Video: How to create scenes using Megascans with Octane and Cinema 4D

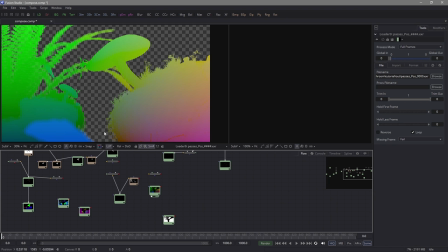1985s
Why do you need a position pass, you may ask? Perhaps it's not useful, but I want to show you that you can use it in a very convenient way as a relight tool. For example, we need to highlight some parts of the hat of the mushroom,
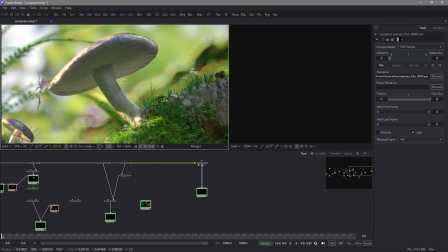1998s
and instead of drawing the mask manually and then animate it, we can just open the tools, find the group named position,
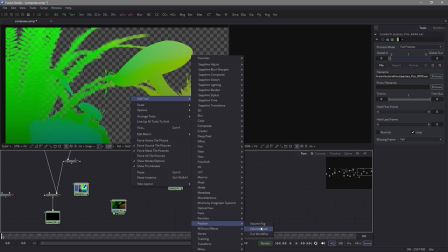2004s
and apply the effect of the volume mask.
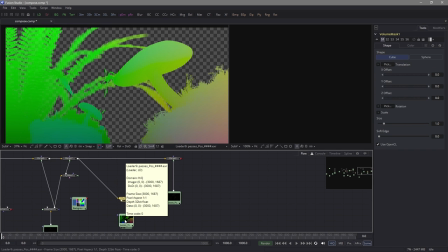2009s
Now go into the channels and send the RGB information to the XYZ.
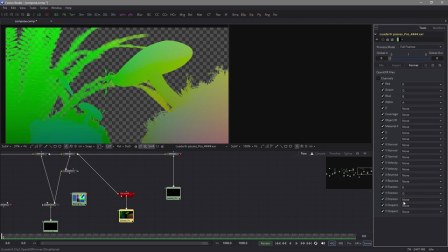2014s
The yellow triangle is the entrance to the position pass, and you can submit any picture to the green input.
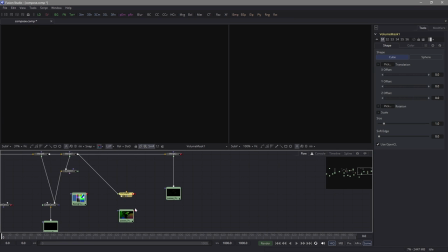2020s
So how can this be useful to us?
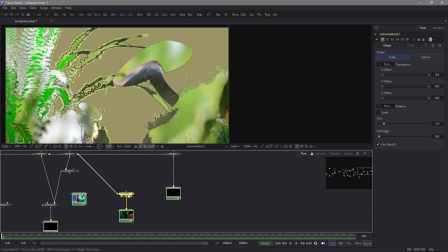2022s
Well, in the color tab, we'll specify the mask only, and in the shape tab, we draw out the coordinates of the space that we are interested in for correction.
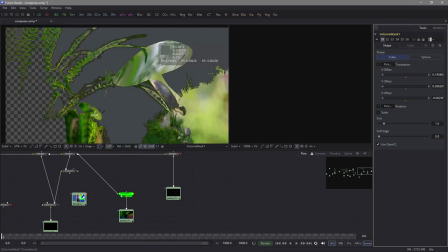2030s
For example, here under the mushroom head. Reduce the size to get the zone of interest.
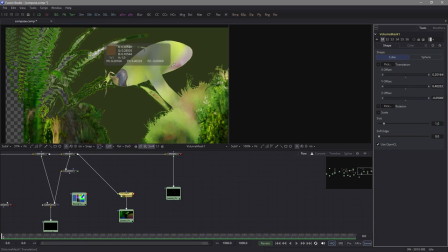2036s
We can soften it, and most interestingly, we can now make this mask even for the foot of the mushroom.
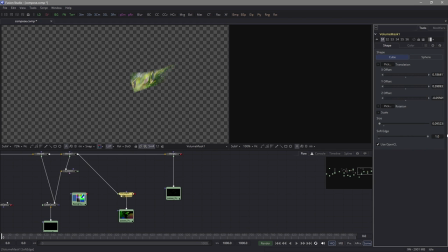2041s
It really has a position in space. We open the position tab and try to move it along the x-axis. Here is information we now have in the alpha channel. We can move this mask to the depth of the z-axis as well.
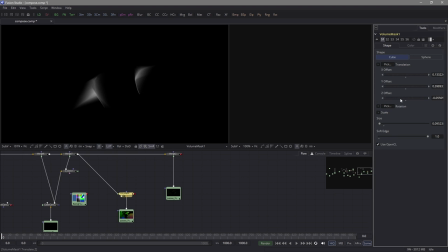2055s
We spent a couple minutes and we have a mask attached to the surface of a particular object, and this method even works for animation. It's enough to allocate a space of place of interest in the scene with a pipette, and the mask will follow it in space.
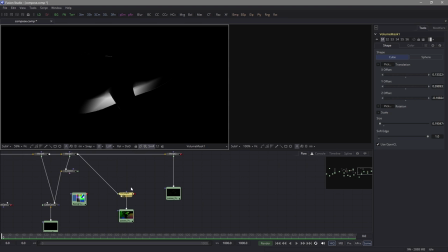2070s
This tip is used by very few people, but sometimes it saves a lot of time. For example, here's a zone that I want to darken a bit for accentuating the place where the mushroom's hat meets the foot.
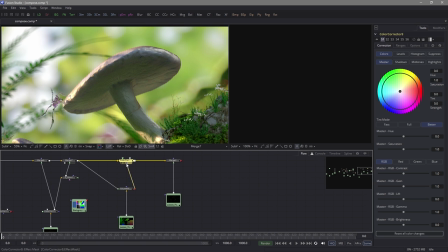2081s
So I take the color correction tool and use the input of the correcting mask and volume mask tool.
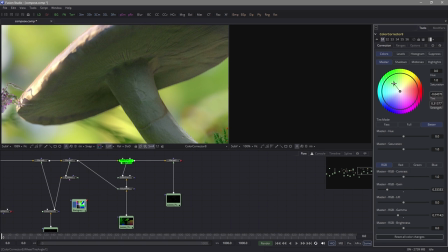2088s
I'll play with the settings and then darken and tint the selected area a bit. So how do you apply normal maps?
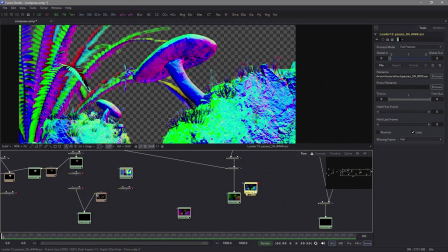2095s
This is a very useful pass and there are many ways to do it. I often use it to add extra reflectance and small highlights.
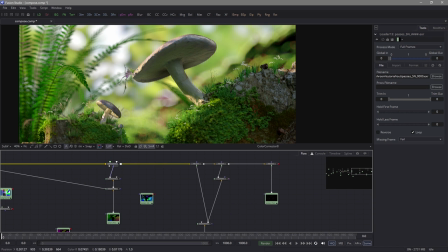2102s
Of course, it could be obtained right away in the render, adding light sources to the scene. But if that's not possible, I try and make such corrections in the compositing phase, and it saves a little time.
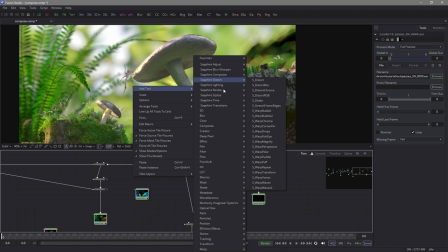2114s
Now I'll quickly show this technique. We need the installed Sapphire plugin, and in the light group we'll find the light 3D effect.
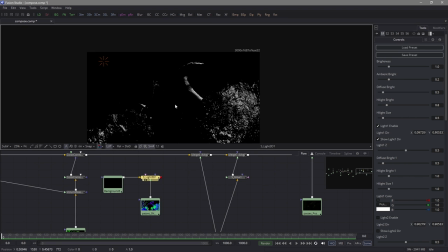2122s
A dark background added into the yellow input, and a normal pass added to the green. If I move this pointer, you can see how the reflection on the objects are changing. The light source not only has X and Y coordinates, but it can also move in the depth.
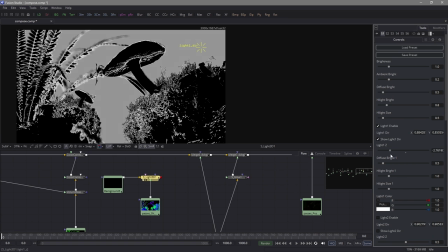2138s
So with a Z position slider, we can rotate it and see how the light source is moving towards us or away from us, showing some new faces that may be interesting.
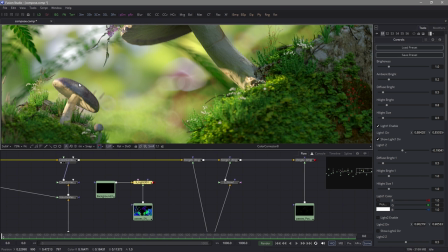2147s
Perhaps we can add a thin specular on the hat, because it looks unnatural and dry. Look here, some kind of highlight showed up on the rocks too.
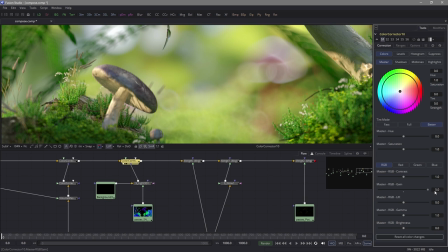2155s
And on the mushroom, this flare looks odd. We'll most likely be masking that out.
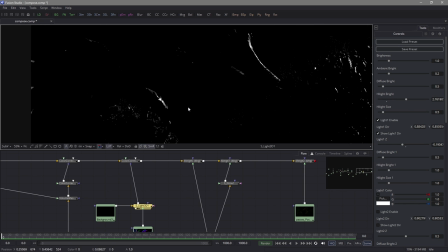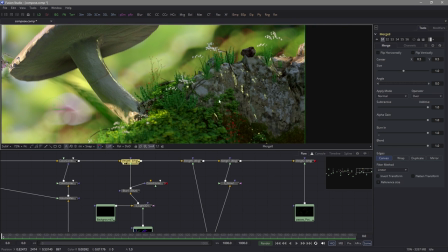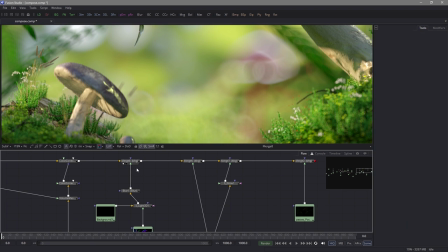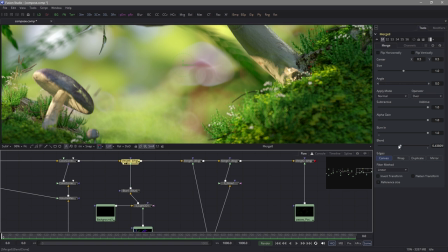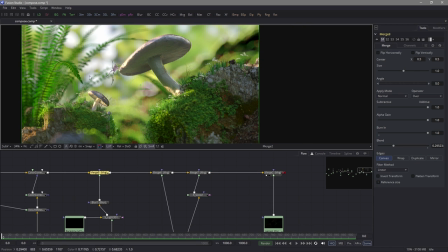2203s
Now the accent lighting focuses the center as we planned, and we didn't do any vignettes or any additional color corrections for this.
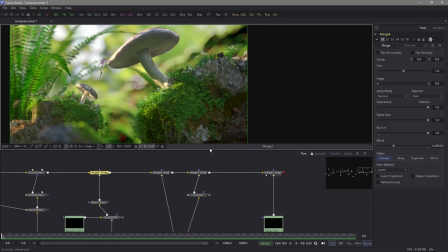2210s
On the right, here, is the dark part.
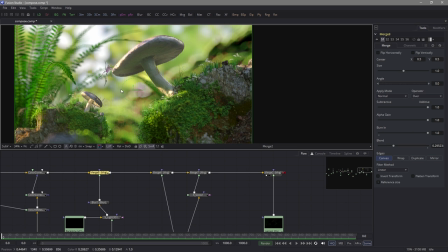2213s
It's the least of all attention, and due to the directional light source in the cluster of objects, your eyes are concentrated at this point.
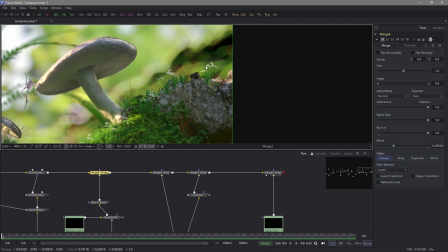2221s
Perhaps now we'll artificially add depth of field to this part, since there are too many details on it that attract too much attention. You can of course make a mask and darken it a little from this side.